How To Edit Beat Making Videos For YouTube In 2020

Alright, so for the past two years on YouTube, I've been uploading consistently with type beats, tutorials, and vlogs as far as beat making goes. And I want to show you guys a little bit of what I do when making these videos and in the editing style that I use for everything you guys see here on YouTube. So the main focus of today's video is going to be on the editing of these videos, but I will go over a little bit of the kind of like preparation you can make when starting to record the video. Now if you guys do enjoy this video or find it helpful, be sure to drop a like down below and subscribe for more future content. Now let's get into this video. Now, I use Adobe Premiere Pro. If you guys don't know what it is, it's kind of like the industry standard for editing videos, but there are a whole bunch of free software out there that you guys can use. I'm gonna be editing this video like I normally would just with the camera on, giving you guys tips, and showing you guys how I have my particular style from my videos, and hopefully you guys can learn something from that.
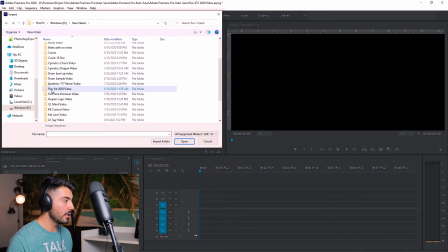(0:40)
Now, I always organize everything before I go into Premiere Pro, so if you guys look over here, this is the Flex VST 2020 video, the most recent video on this channel.
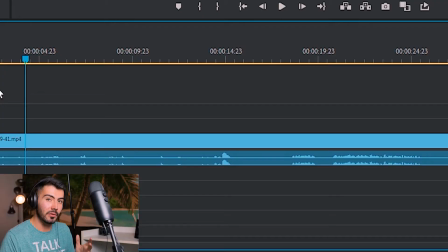(0:47)
If you guys wanna go check that out, card right up there. It's going to be so helpful for you guys to have audio cues with inside of your recording, like here. I count down when I'm turning on my camera,
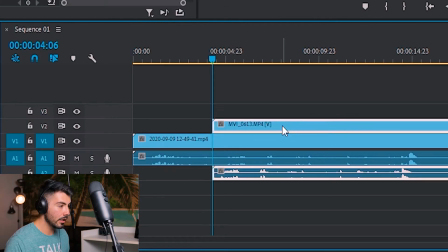(0:54)
And right here's gonna be a clap when I actually sync everything gonna make everything a lot easier once I try to sync it like this Try and match up the audio waves right here find where that clap is.
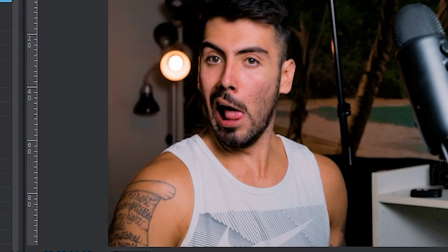(1:02)
Oh, that's a cough Okay, this is a little bit embarrassing, but I coughed and this is what it looks like don't don't look at this We're gonna be going over here and just trying to sync up these audio forms
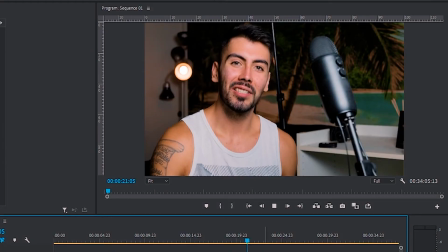(1:11)
So around like right there and then get rid of this one since it's not the professional microphone Alright, so just a little over a year ago image line released the flex VST to FL studio 20.
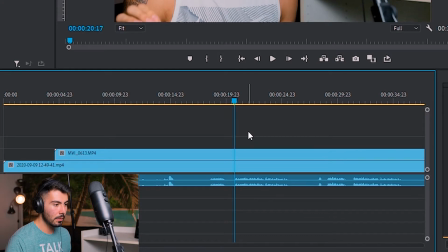(1:19)
That's not a bad take here and that's going to be my intro. Alright, so now I'm just gonna be cutting that right there. Delete all that and the one thing that I will say that you guys just saw me do is when cutting up a video, right, it's going to be very important that you don't use your mouse at all and that's a little bit strange, but you can go a lot faster just by using the controls on your keyboard instead.
FL Studio 20.
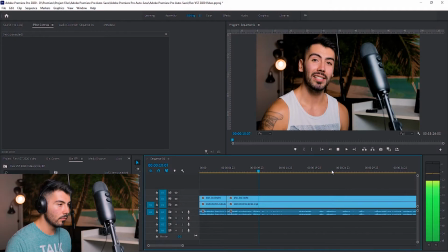(1:38)
Alright, then I'm gonna make that cut right there and I wanted to go in and see, is this- Damn it.
I almost had it.
I started near the end. Okay. Alright, now you can see there that I do mess up quite a bit in these takes. Even recording this video I have made a lot of mistakes and had to do retakes, but that's okay. So before we move on, I do want to show you guys what it actually looks like after the whole intro is cut up and what you guys should be doing for your guys' intros.
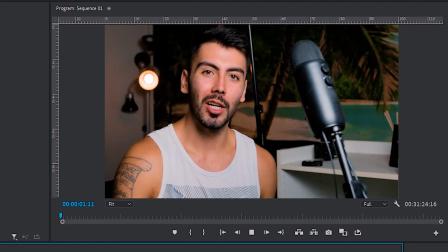(1:58)
Let's go and watch the full 15 seconds all the way through.
Alright, so just a little over a year ago, ImageLine released the Flex VST to FL Studio 20. And shortly after the release, I did make a video on the Flex VST, but it's extremely outdated now. And I really wanted to go in and see if it's still worth it here in 2020.
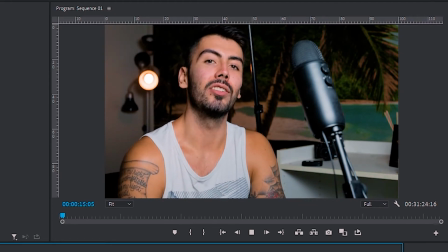(2:13) So by the end of this video, we're going to be deciding just that. Now let's get into this video.
All right, very simple straight to the point after 15 seconds You know this video is going to be about and we're already being started in the video The one thing that I will say is and the problem that I did it for a whole long time Is I would have like a minute and a half long intro of me like doing some random stuff outside or just really weird B-roll that just didn't belong and if you're doing that now is not the time to be Including those little things right now you're in the stage of being discovered So make very short concise and informative intros and then just get into the video All right,
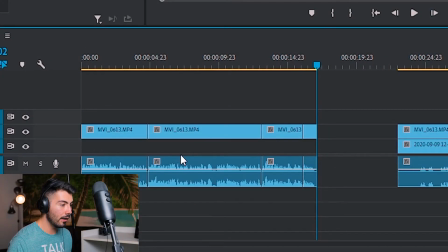(2:44)
one more thing before I move on if you look over here one thing that every single software has that is very I'm very very grateful for you can see when the audio starts to peak like here I'm taking a breath and then as soon as you see that little peak right here is when the audio starts That's where you should be making your cuts If I was
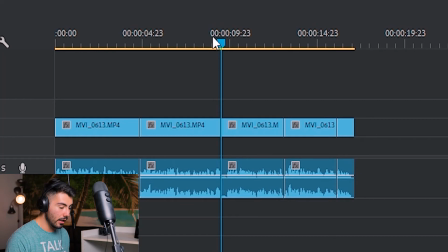(2:59)
really going that in-depth I could go I could do like right here right there And then do that really outdated now
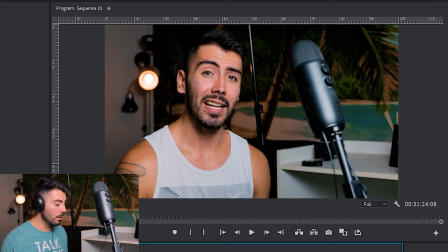(3:04)
And I really want to go in and which sounds really good if anything it's probably better, but for my style I don't like to do that I don't like there to be a whole lot of silences, but at the same time I want there to still be like that human interaction. Still really good if you want to do that yourself. And that is one thing that I noticed in my earlier videos, right?
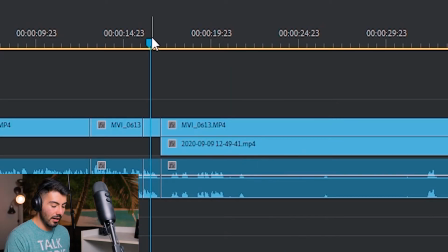(3:18)
So look over here. If I made a cut right here and put it right there, look how awkward this silence is before I start talking is again.
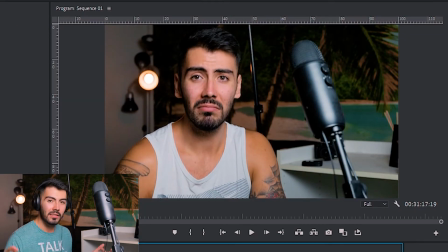(3:23) This video. That was good.
You see, it's like what was the- what was the point to that silence?
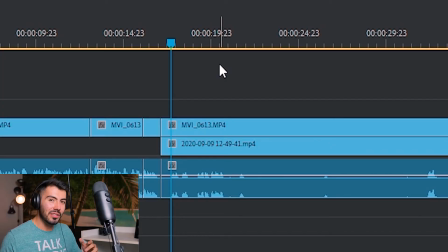(3:28)
You always want to go to where this is right here or when there's a video cue and I'll go over that a little bit later on too. Alright, so I started cutting up the next part of the video right here and I found something you guys might get some value out of. We were just talking about video cues, right?
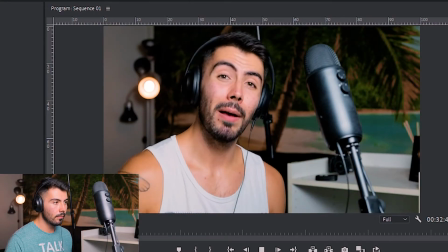(3:39)
And you can see right here mirror pack called Big bad bundle so there I pointed to my screen
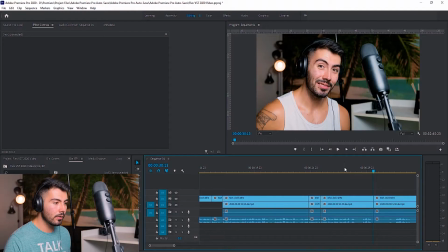(3:45)
which if I'm having this right here They're not gonna know what I'm talking about what I can do over here now It's going to be on the bottom right there,
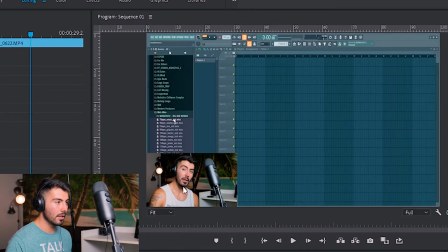(3:51)
right? And there's my face.